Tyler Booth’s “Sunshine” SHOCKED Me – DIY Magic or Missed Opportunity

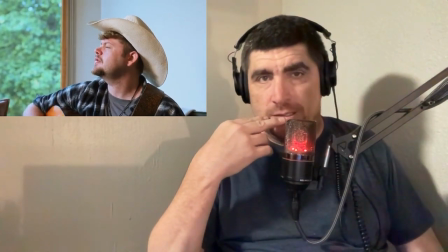Me, let me tell you, ain't no way to breathe. And one and one makes three.
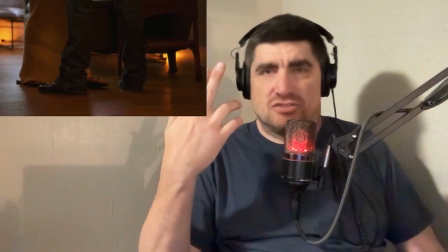Okay, so he is
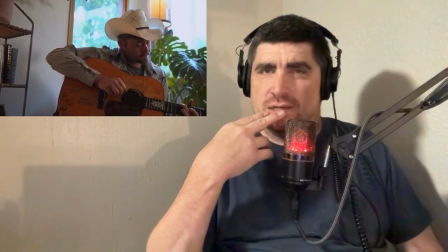changing wardrobe, but I don't know, it's,
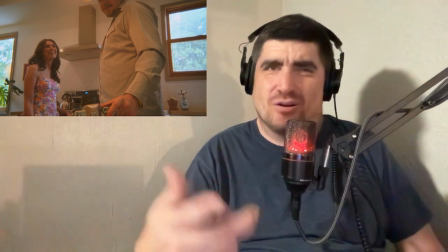and maybe it's the hat that makes it all look very similar, because he is changing wardrobe,
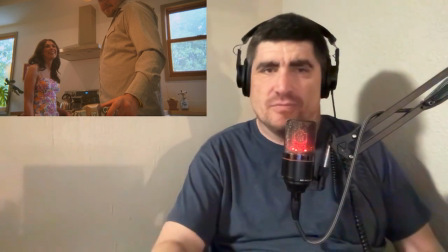but because the hat is the same throughout.
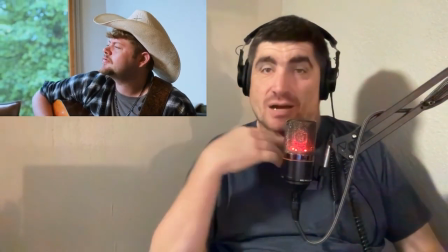I don't know. I feel like that hat is just kind of taking a lot of the attention that you're. Oh, let's pause this.
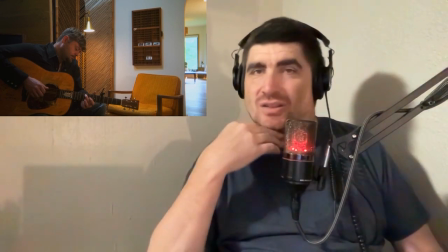That you're like missing a lot of the detail to make it look.
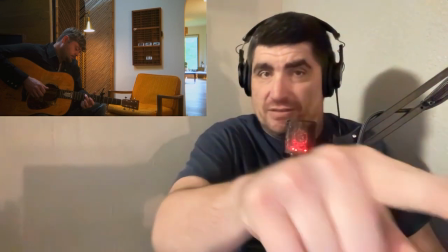It still all looks very similar. Now, like this shot that I paused on.
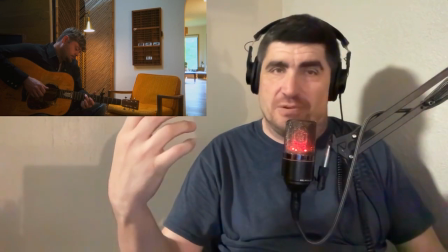This looks cool. This looks different because it's in a different part of the room. He's not wearing his cowboy hat.
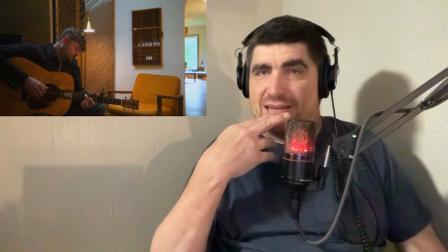He's wearing a dark shirt. Like, drastic stuff like that is what you can kind of use to make it look different.
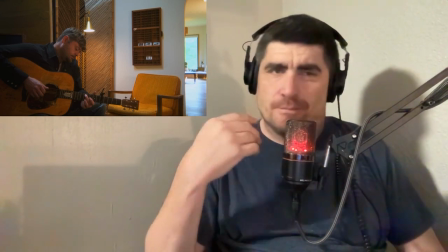You feel me? So, let's continue.
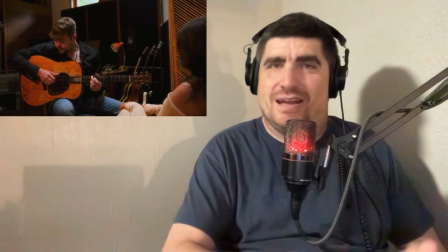And obviously, okay, now that makes sense, because they were getting married and now this is like after the marriage, so there's like a transition kind of happening.
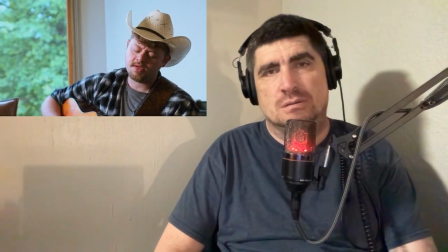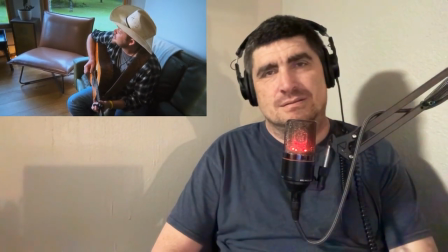My guy.
Sunshine, make it all right.
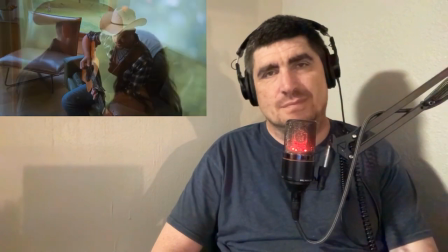Tell me that you love me till the end of time.
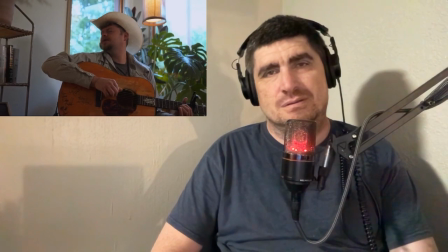Sunshine,
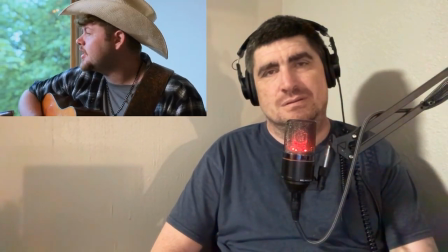Love it. sunshine.
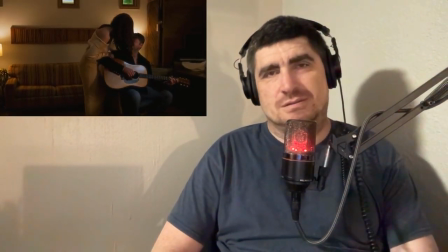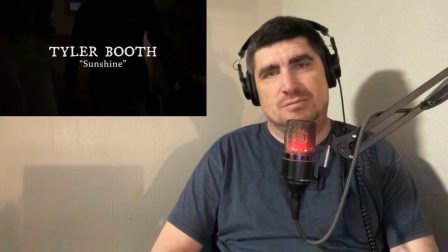Tyler Booth, Sunshine. Man, he stepped out a little bit and tried to get a little bit more adventurous with this music video by telling a cohesive story of, it was a very reflective song about before, during, and after getting married. Or not saying but that's what the music video is portraying. And it was really cool. And the music video was really well shot. It was very DIY. You could tell that. It was very do-it-yourself, very homemade, very all these cool things. And I think there was just little things to help break up the story a little bit. Because since the video was giving off a more reflective vibe, the shots of him and his wife, or him and the actress, I just don't want to assume anything, so that's kind of why I'm putting both out there. Him and the girl, if it had more of a home film video or home video look, I feel like that would be the next step. That would be the thing. That would be perfect. So, yeah. That's all I got for you. I hope y'all are having a great one, and I'll talk to y'all later.